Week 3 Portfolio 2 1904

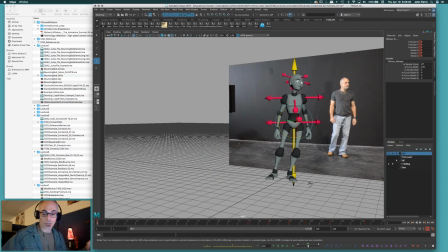[4:08]
Obviously, where the actual weight lies too is pretty important here too. That's what that yellow sort of impaled thing going through his body is all about. Again, looking at the reference and really seeing that the bulk and mass of the body is being supported by that left leg.
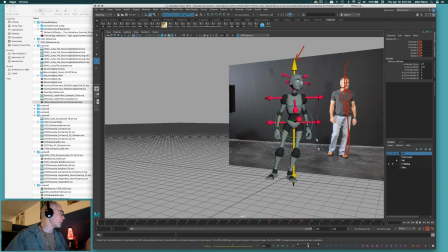[4:26]
Okay. The rule of thumb with that is that the leg you're standing on is usually the leg that pushes up that hip to keep that hip higher that you're standing on. So it's usually your higher hip. The other one will normally drop because it's not supporting you,
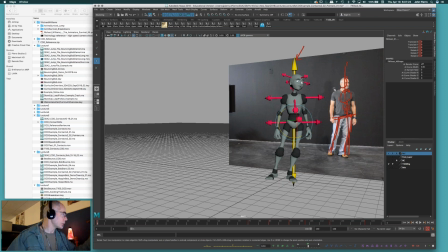[4:45]
and it's kind of pulling down a little bit more, and that's what creates the tilts in your body in this case. And if you're looking at your reference, you can normally see that kind of progression here as far as that squash side in the torso, and then that stretch side on the other side.
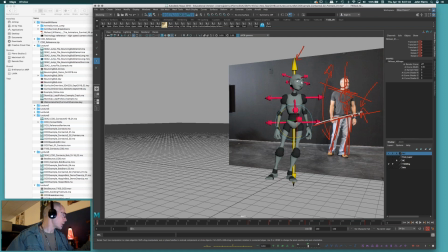[5:02]
And as soon as you kind of understand and establish that, you can realize that by tilting your hips this way and countering your body this way, you're going to get a little bit more of that direction in your pose in the torso, okay? Obviously, that's rotate Z with your character's hips.
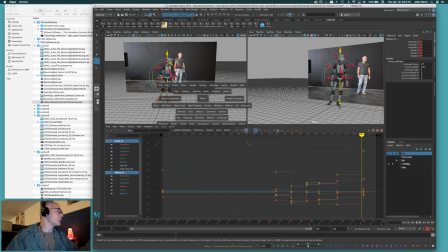[5:19]
There's also rotate Y and rotate X, so kind of looking at this, it's a little harder to
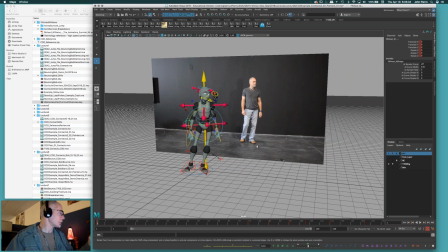[5:25]
distinguish what's going on maybe with the twist in Y and X from this point of view.
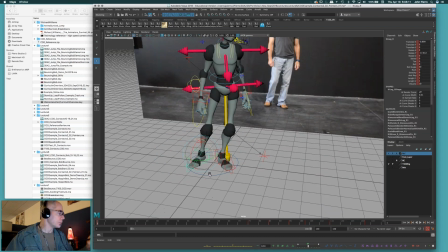[5:31]
But obviously you can really kind of keep in mind your foot placement when you're thinking about the rotate Y that goes through your body, right?
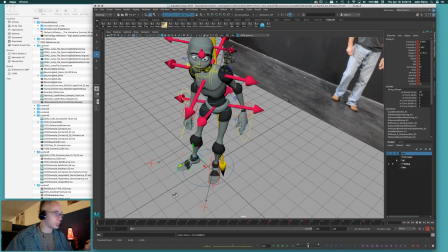[5:40]
If this foot is more forward, depending on which one you decide is more forward, actually,
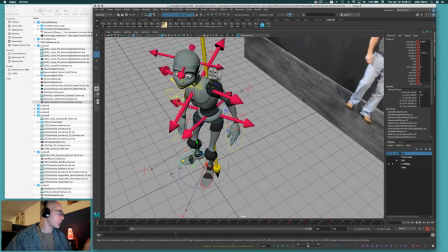[5:47]
the way I built this here, I kind of disagree with it, but kind of think the right foot should be a little bit more back here, looking at that reference, and that other foot is slightly more forward. Let's
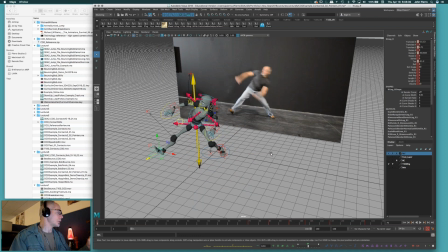[6:02]
see what happens. We're going to take that step. It really actually wouldn't matter much anyway. Actually, I could probably even decide to change this and say I could start with this a little bit more back.
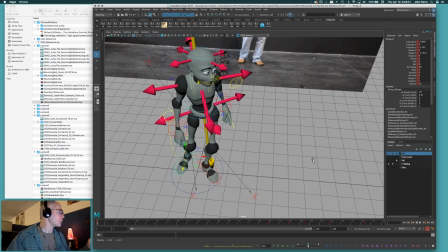[6:13]
And if I decided that was more my pose, well then at this point too,
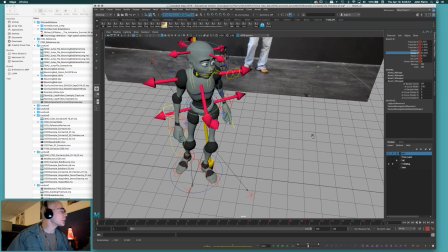[6:18]
that leg is back farther back, then my hip would probably be pushing a little bit more back this way,
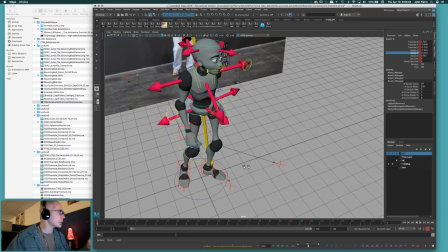[6:25]
right? Because you want your hip pointing in the same direction that your foot is, in the direction of your foot, right?
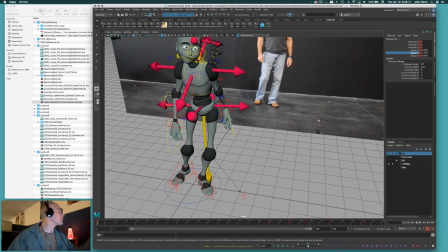[6:33]
So then I have to take my spine and kind of reverse my character's spine a little bit more this way to straighten him out, okay?
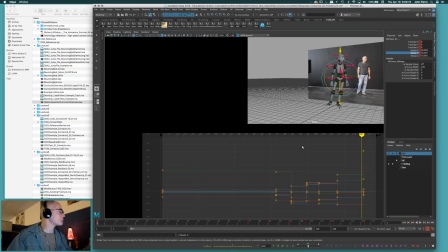[6:40]
I'll go back to
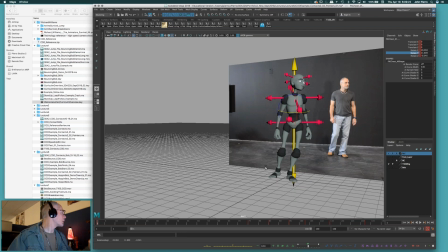[6:42]
sort of my shot camera here and try and get my character a little bit back into that idea of pointing in the right place, in the right direction as far as staging here. That looks a little better.
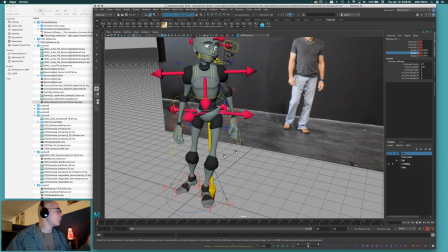[6:57]
Okay, so the rotate Y, obviously that plays for the body too. You want to play those two off.
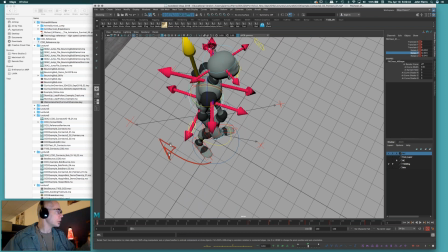[7:03]
If I've got my hips rotating back this way, then a little twist in the torso to create that,
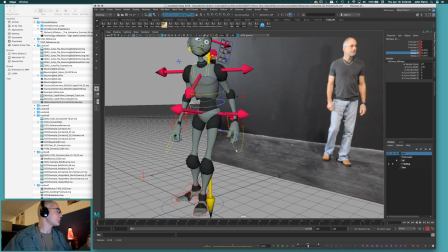[7:10]
create the actual twist through the midsection. Rotate X is the other one, and this one it's really hard to kind of tell.
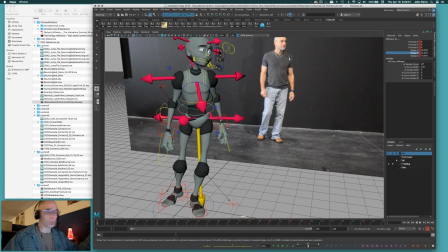[7:18]
But for me, if I'm looking at this, I see a little bit of slumping, you know, through the reference like this, you know. When you kind of think of that, you think of, well, I can kind of see, you know, the top of the shoulders. So is the rib cage tilted a little bit more this way, right, towards us,
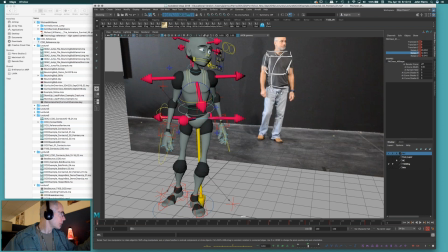[7:35]
which would make me then tilt my hips a little bit back this way to kind of bend them more this way and get a little bit more of that line that we're seeing there,
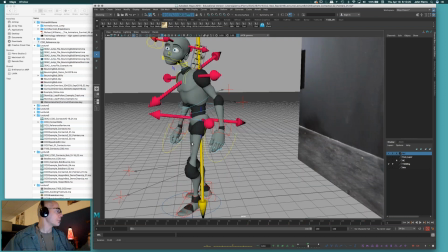[7:43]
okay? So that's what we have here.
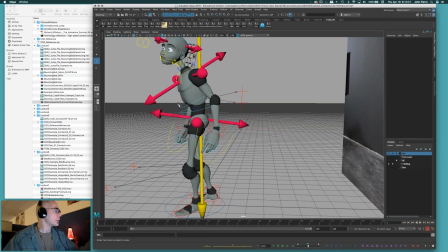[7:47]
That rotate, pushing the hips more up, and then crunching the upper spine down into that a little bit more, okay?
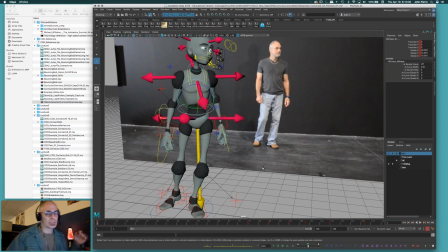[7:56]
Now, once again, I mentioned this in the intro to the rig, to go over the rig.
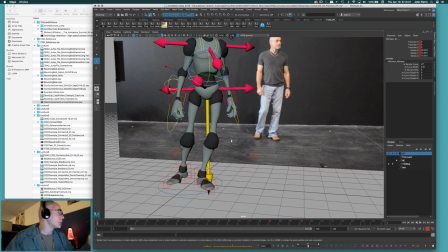[8:02]
If you guys didn't watch that and you want more information about the rig, I go over the foot controls in depth in that.
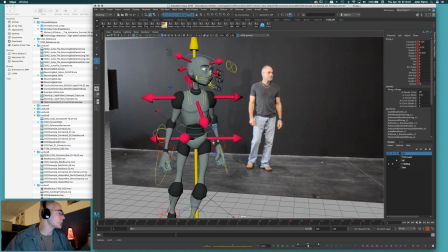[8:10]
I talk about the choices in the actual